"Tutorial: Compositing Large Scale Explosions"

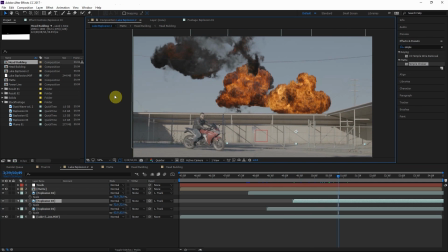And then you can see we have kind of a gap over here, and that's that other principle I was talking about, where there's kind of an empty space. You want to fill it up with stock footage. One section too clustered. I mean, there's always exceptions to the rules, but for something like this, it's probably a good idea to just kind of fill in the gap. So we'll make one go here, boom, and then boom.
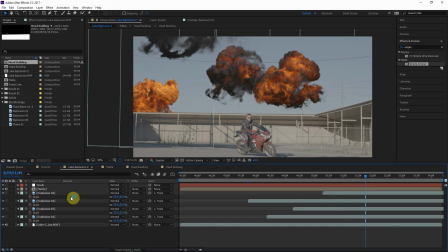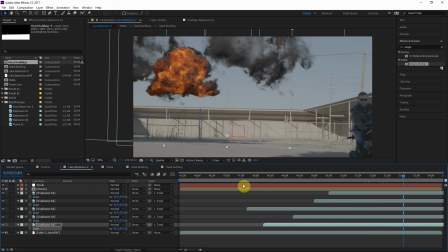For things like this, there's less mathematical, straightforward rules, and it's more of just preference, taste, creativity. So just watch it through and preview it and just make adjustments.
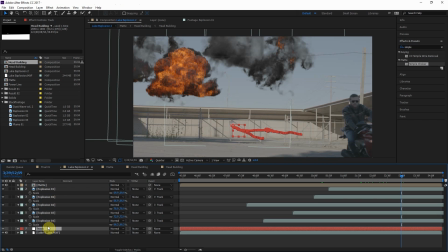Okay, so let's say we have all the explosions in the right position, the right time. What we're going to do now is pre-compose them all together into one layer. But also we need to remember to make a duplicate of this track so we don't So we still have a tracking null in the original composition.
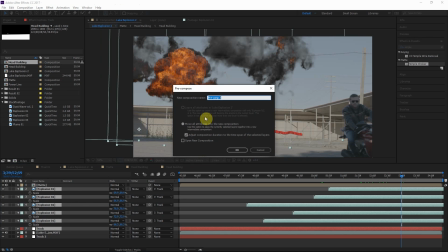So let's grab all these, pre-compose, move all attributes, explosions.
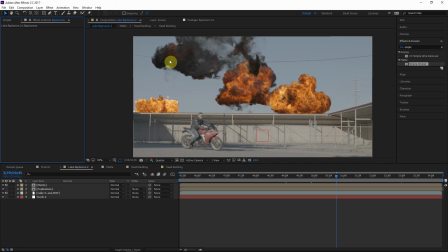I think that looks pretty good. The next thing we're going to go over is color matching. So you can look here in the original footage and see that the shadows are a little bit brighter than they are in the stock footage. So that's the first thing we need to do, is bring up those shadows. So let's add a tint effect to the explosions layer and set the black map to white.
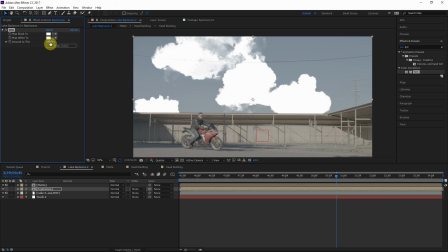And set the map black to white. Then we can just change the amount of tint to match those shadows just right.
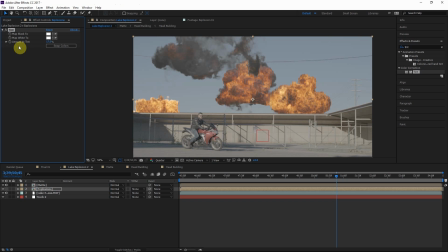And when we do this, it's always a good idea just to have a color grade to get a good idea about how it's going to look. That's always a good rule of thumb. So let's just copy a color grade here. It doesn't have to be perfect, just to get a better idea.
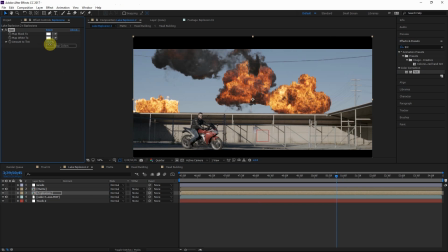So we kind of make the adjustments here, but also without the color grade, just to make sure we have a good balance.
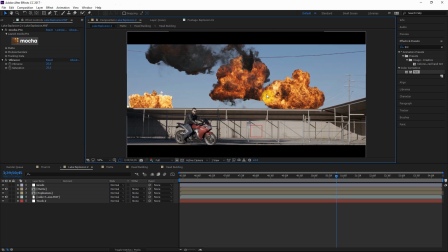So the next thing we want to think about is the quality of these explosions.
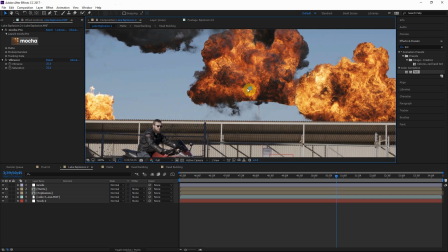It's probably going to be pretty much in every case that these explosions are going to be much better quality and resolution than the footage you're working with. Not unless they're like really scaled up or something. So there's actually a pretty easy way to fix this.
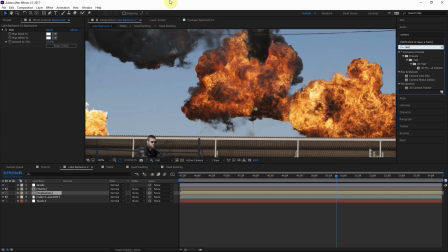What I like to do is just add a camera lens blur, or even any other type of blur, just to take down the resolution just a little bit to make it match the footage.
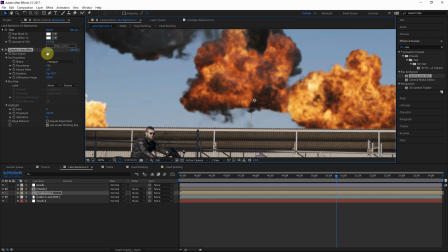So since we're not going to add very much at all, it doesn't really matter what blur we add. Fast blur, camera lens blur, doesn't matter.
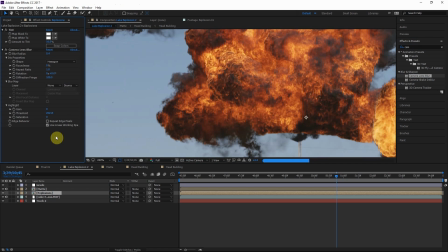So we're probably going to do about 0.4 pixels of blur, and that'll make it feel more at home with the shot.
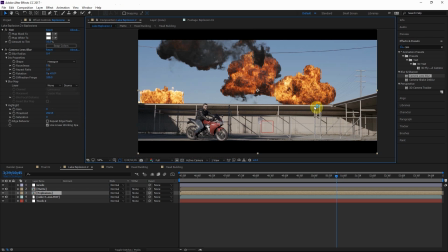Alright, so normally at this point in the tutorial I would be so excited to add the glow. Like, you guys just don't know how much I enjoy adding glow to fire. I don't know what it is, but I have to tell y'all that's originally what I did.
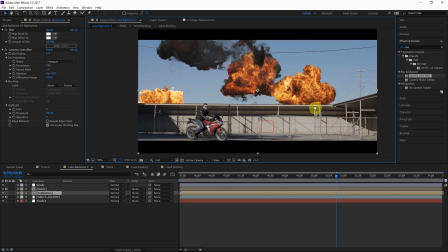But you see, I sent this clip to ActionVFX, and they were like, "Hey, there's too much glow here. It's like daytime. There's a lot of lights around. There probably wouldn't be much glow." So I'm like, "Yeah, okay, that's true." So they tell me to bring down the glow a little bit. So that's what I did.
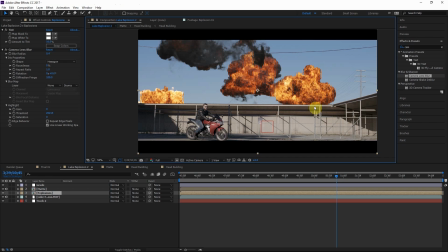I bring it down a little bit, and so I sent it back, and they're like, "Hey, listen, man, there's still too much glow here." So, you know, I ended up just kind of getting rid of the glow completely. It's a sad story, but it makes sense if you think about it.
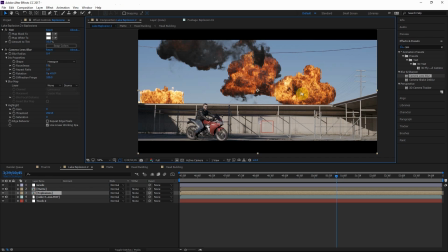Like, the original conditions that these explosions were filmed in are pretty similar to the conditions we have in this shot. So, but I do think that's kind of a constant tension in the life of a visual effects artist,
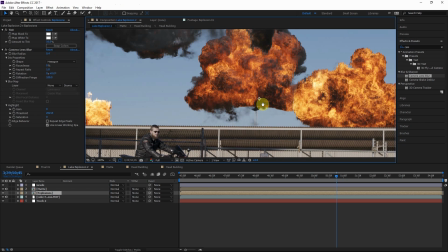is balancing realism versus beauty, because looking good does not always imply realism.
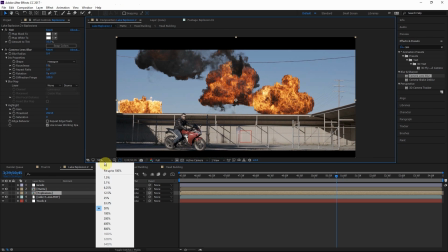So no glow, we don't get to have any fun. This is a boring tutorial. Might as well consider this just a waste of time.
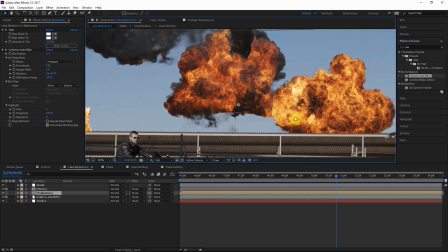But anyway, we gotta make the shot look realistic. So instead, I guess we'll have to add something else.
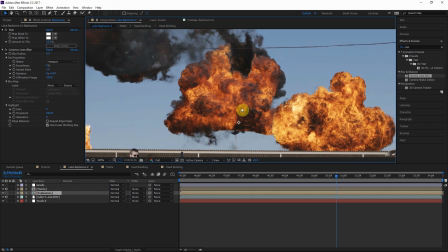Why don't we add some light wrap? So I think some light wrap would really help these explosions blend in with the sky better.
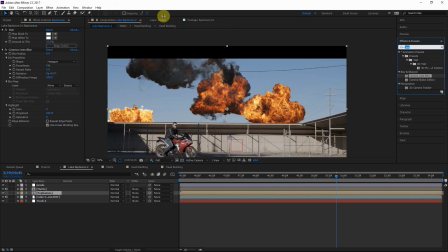A really cool way to add light wrap is the key light effect. Check this out, key light. And this is a really awesome way to add light wrap. So add this to the explosions, and let's go to edge color correction. Make sure you're on final result for the view.
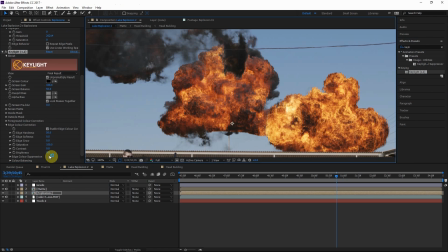So let's check enable color correction, turn up the brightness. You can see what it's doing here.
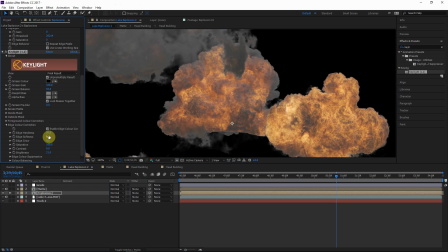You can solo the layer even. Turn up the brightness, and then make sure and just really crank up the softness, so it's natural.
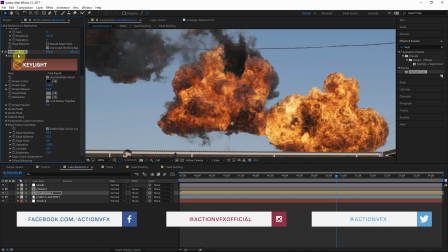It blends in. It's not too harsh. So we can check out a before and after. So before, after.
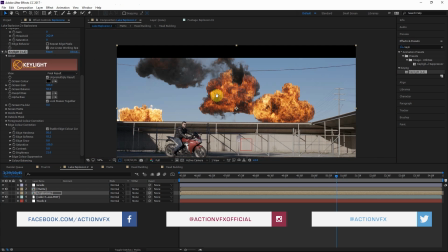Doesn't that really help it blend in?
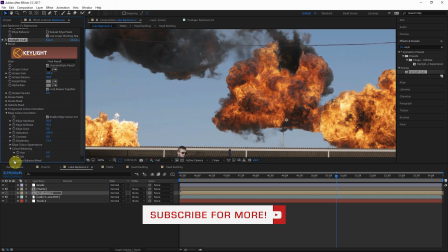Alright, and we even have the options here of changing the, go to the color balance wheel and turn this, make it a little more blue or something like that.
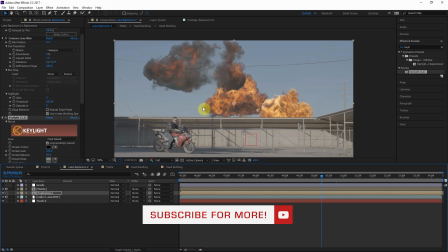That helps a little bit. Okay, and also one other cool thing I did in the original example, if we go here,
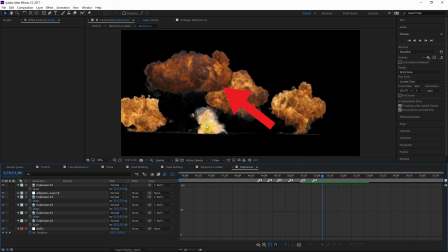so have a look here. You can see this last explosion kind of interacts with all the other explosions.
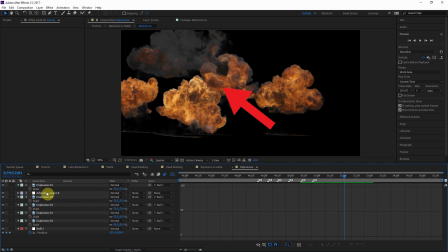Check that out. Boom, you can see they kind of press away from the explosion as like an air pressure fluctuation thing. So I think that looks pretty cool, and it really gives the feel that the explosions are in the same environment. They're interacting with one another. So I can show you how I did that. I did that with a bulge effect. We can look at the animation here. There's animated the bulge height.
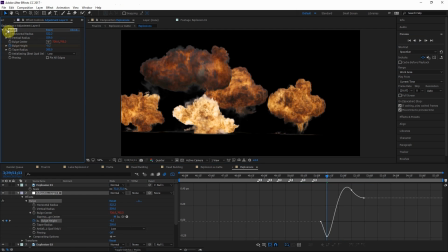So I make it kind of bulge inward at first, inward, and then it bulges outward, like this, bulges outward.
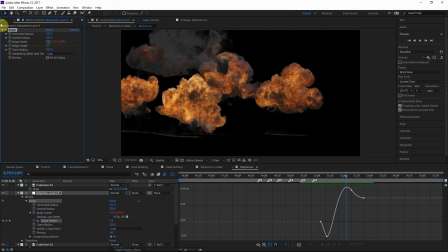So it's kind of as though this explosion is interacting with all the other explosions around it.
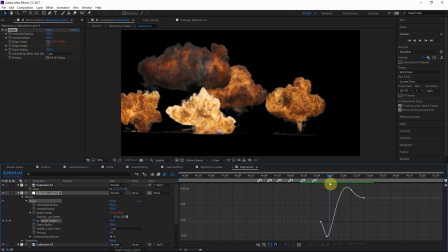So again, it bulges inward first, and then it bulges outward.
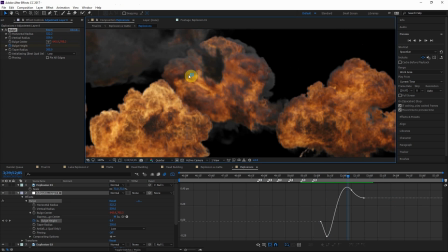Boom. Just be careful, because you don't want your explosions to look squashed. Kind of like it does here. So I had it a lot higher, it looked really cool, but then made the explosion look kind of squashed, so I had to turn it down a lot.
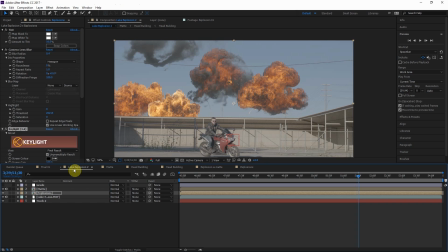So, alright, so the last major part of this tutorial is adding the smoke down below, and we did this with the ActionVFX free smoke plumes. You can get them free from actionvfx.com.
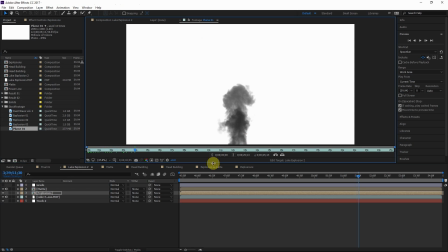But I got one of the smoke plumes that started from ground zero, and it worked its way up. And this worked perfect for the explosions.
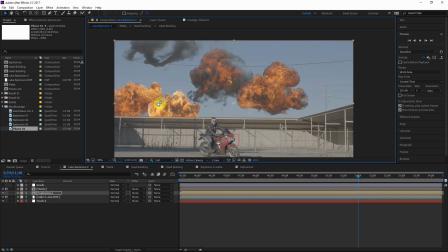And we're just going to composite this below the explosion, so this leaves more of a trail, and it blends all the explosions in together much better. Okay, so let's go ahead and drag in the smoke plume. We'll put it below the explosions layer.
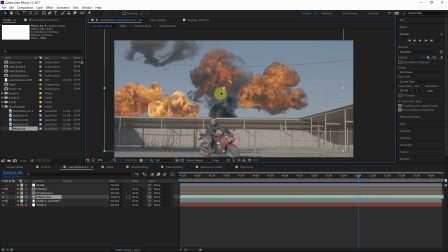And for now, I'll just do a multiply blending mode. And the first thing I'll do is speed this up a little bit. So why don't we do like 75. Let's remember to attach this to the tracking data.
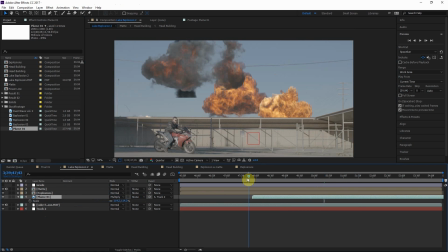And we'll just go ahead and do the first explosion. Move this anchor point like that. Like that. Let's just position it right. Maybe scale it up a little more. So instead of having the timing like this, where the explosion happens right when the smoke plume begins,
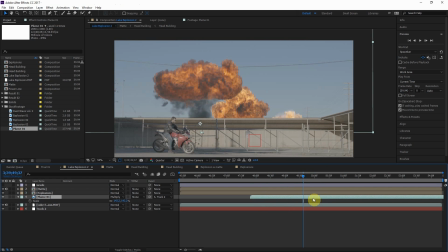what I'll actually do is just move the smoke plume forward like this, so that thick part of the explode plume right here aligns with the bottom of the explosion. But then we need to get rid of this top part of the explosion here. So we'll do this with a linear wipe effect.
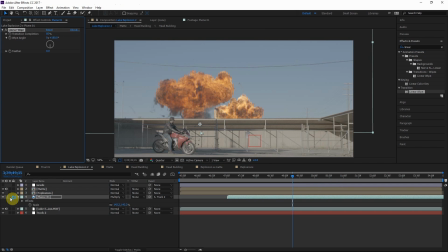Wipe it like that, and let's put it above the explosion for now so we can see what's going on. That, add a good bit of feather. Just keyframe the transition completion.
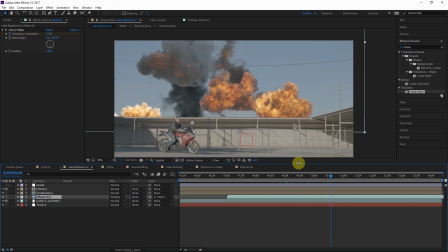Okay, then we'll stick it back below the explosion layer. And that works pretty good for this first explosion. In case any of you are freaking out, we're not going to leave the color of the explosion like this. We're going to have it blend in with the other ones. So we'll go ahead and duplicate this and do practically the same thing for all these other explosions.
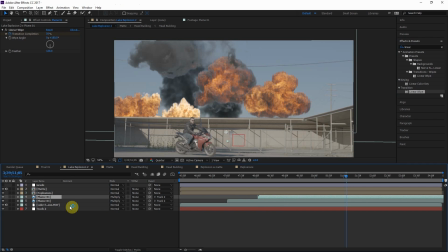Just move it forward, add variation to the scale.
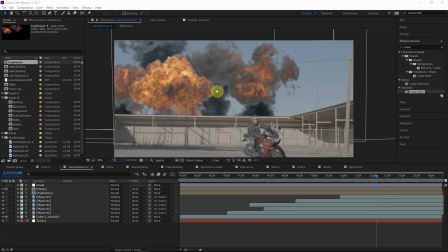Okay, so once you have all the smoke elements positioned and timed properly, we can go ahead and pre-compose them together so we can do all the color matching and final adjustments. So we got to pre-compose these, remember, with the track. Right click, pre-compose, call this smoke.
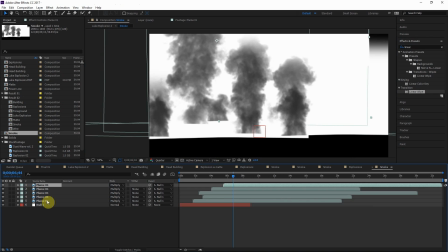And I'm going to go here inside this composition. And instead of using the multiply blending mode, I'm going to do actually darken. So there's a difference.
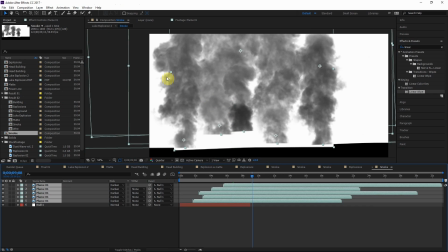The darken blending mode will actually do one smoke element or the other smoke element in one spot, depending on which one is darker. So it just does the darker of the two instead of kind of combining the darkness of both to make something even darker. So you can see the difference here. So darken does one or the other kind of thing.